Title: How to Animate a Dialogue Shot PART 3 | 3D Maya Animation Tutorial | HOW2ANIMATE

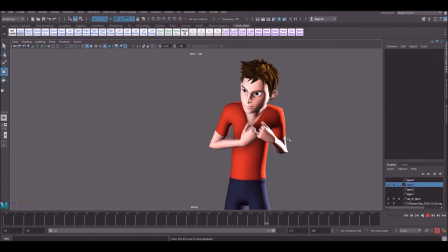Hello guys, and welcome back to the How to Animate YouTube channel. And in today's video, we're going to be continuing on with this acting piece and getting it up to first pass. This is going to be part 3 of the series, so if you missed any others, please go back and watch them first. Just before we start, I'd like to give a quick thank you to all my subscribers.
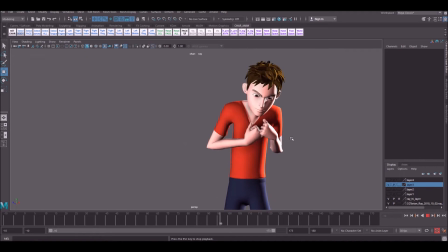We recently passed 4,000 subscribers, which is great. And just to let you know that this year I have a lot more videos planned.
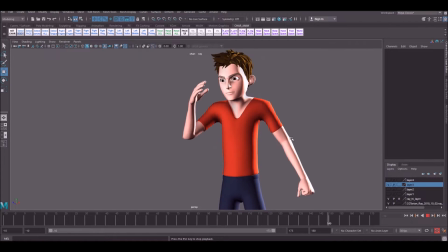I'm going to try and up the videos to 2 videos a week, maybe 3 if possible.
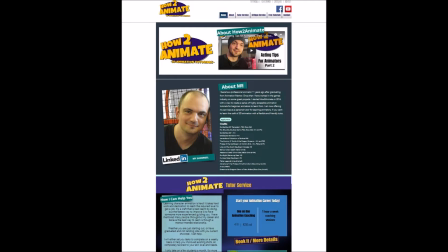And also, I have the How to Animate website almost ready, which is going to be a hub for all the videos.
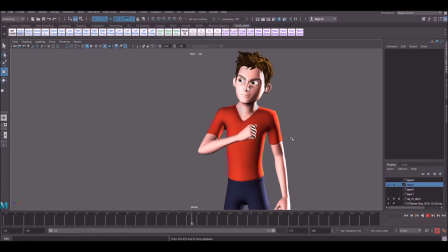They're all going to be listed on there nicely, and it also gives you an opportunity to sign up for the new tutor service and critique service. So once that's out and ready, I will do a full video on that and explain how that's going to work.
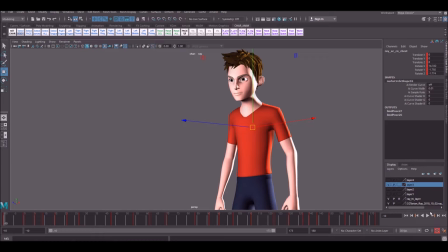So yeah, keep an eye out for that. So if you caught the last couple of videos, you know that we started blocking out this shot using step keys. So these are just roughing out the storytelling poses and trying to create as good a performance as we can in stepped before we go ahead and let the computer help us out and switch over to spline.
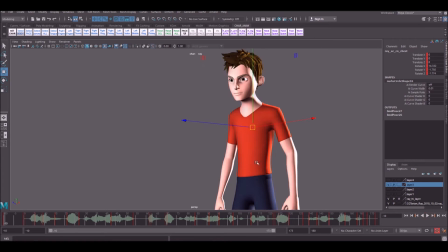Okay, so we are pretty close to switching over to spline now. There's just a couple of in-betweens that I think needed to be added before we continue. So what I'm looking for is anywhere there's massive changes of shape that I don't trust the computer to understand.
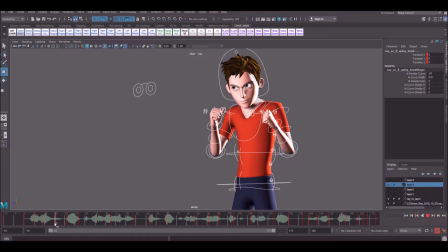So maybe from here to here. So I think that would need an in-between. So let's do the usual and set this to linear. So you can see how the computer is reading between these keys. It's literally just going straight down. That's not really what I want for this.
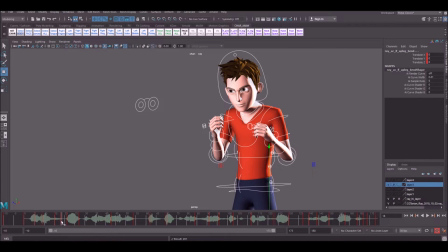I want to sort of lead with the arms and stuff. So we're going to create a brand new in-between here and just fill in that information for the computer. Okay, so we're going to bring the hips down first, like so.
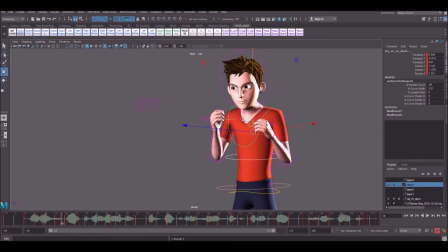Going to delay the upper body and delay the head as well, and we're going to lead slightly with the arms.
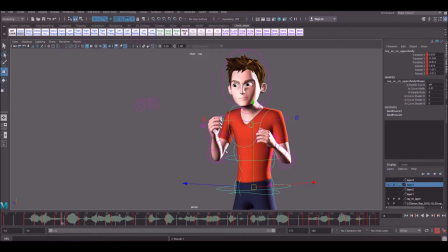So this is going to be mostly leading with the hips and the arms and the sort of upper body and head, and we could probably raise the shoulders up as well.
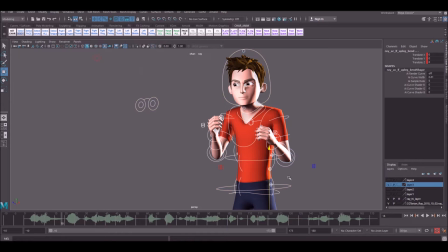So what this in between will give us is a much more interesting snap coming down. I'm just going to increase the down position as well slightly and just rotate them. Subtle stuff, but okay, so let's see how that plays out now.
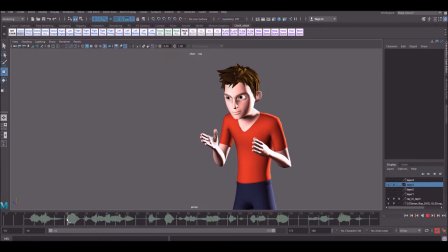Okay, so you see it's just a slightly more interesting in between here as the arms come down first. When we go to spline, I might even have the hands splay out like this a bit sooner, but we'll deal with that later.
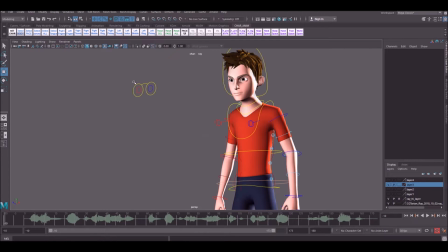Okay, I think we are about ready to go over to auto keys. And what auto keys do is they basically try and understand what you're trying to do with it. So it works slightly better than spline or linear. So let's switch over and see what we got.
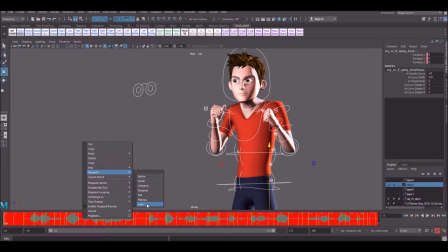Now this can go terribly wrong. So let's see how this looks.
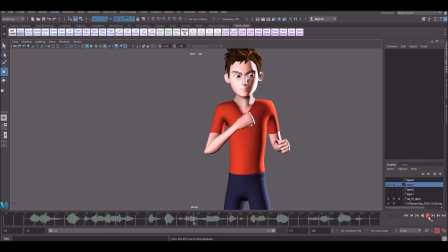Now I start to get a little ahead. I start to get a little something for myself, and this happens. Now I start to get a little ahead. I start to get a little something for myself, and this happens.
Okay, so it's not too bad. There's a lot of work to do.
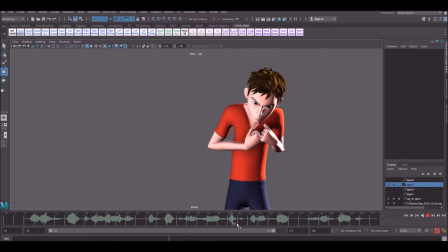And it feels a bit sort of spongy and floaty in places, but we can go through and start polishing this now. I think we've given the computer enough information to be able to continue.
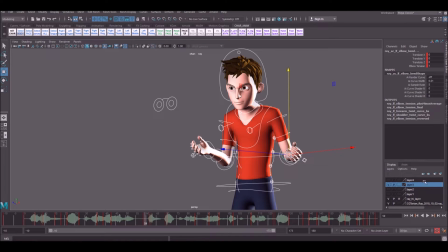Right, so let's start tidying this up. So what I'm going to do is just bring it down to here. So we're just working on this section here.
Now I start to get a little ahead.
Okay, so we have got a tuck pose into an up position,
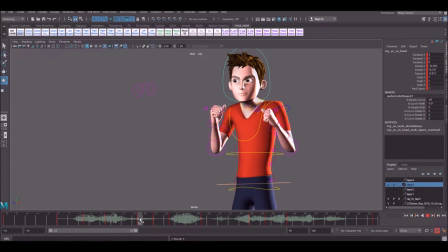which then acts as kind of like an anticipation into this gesture here.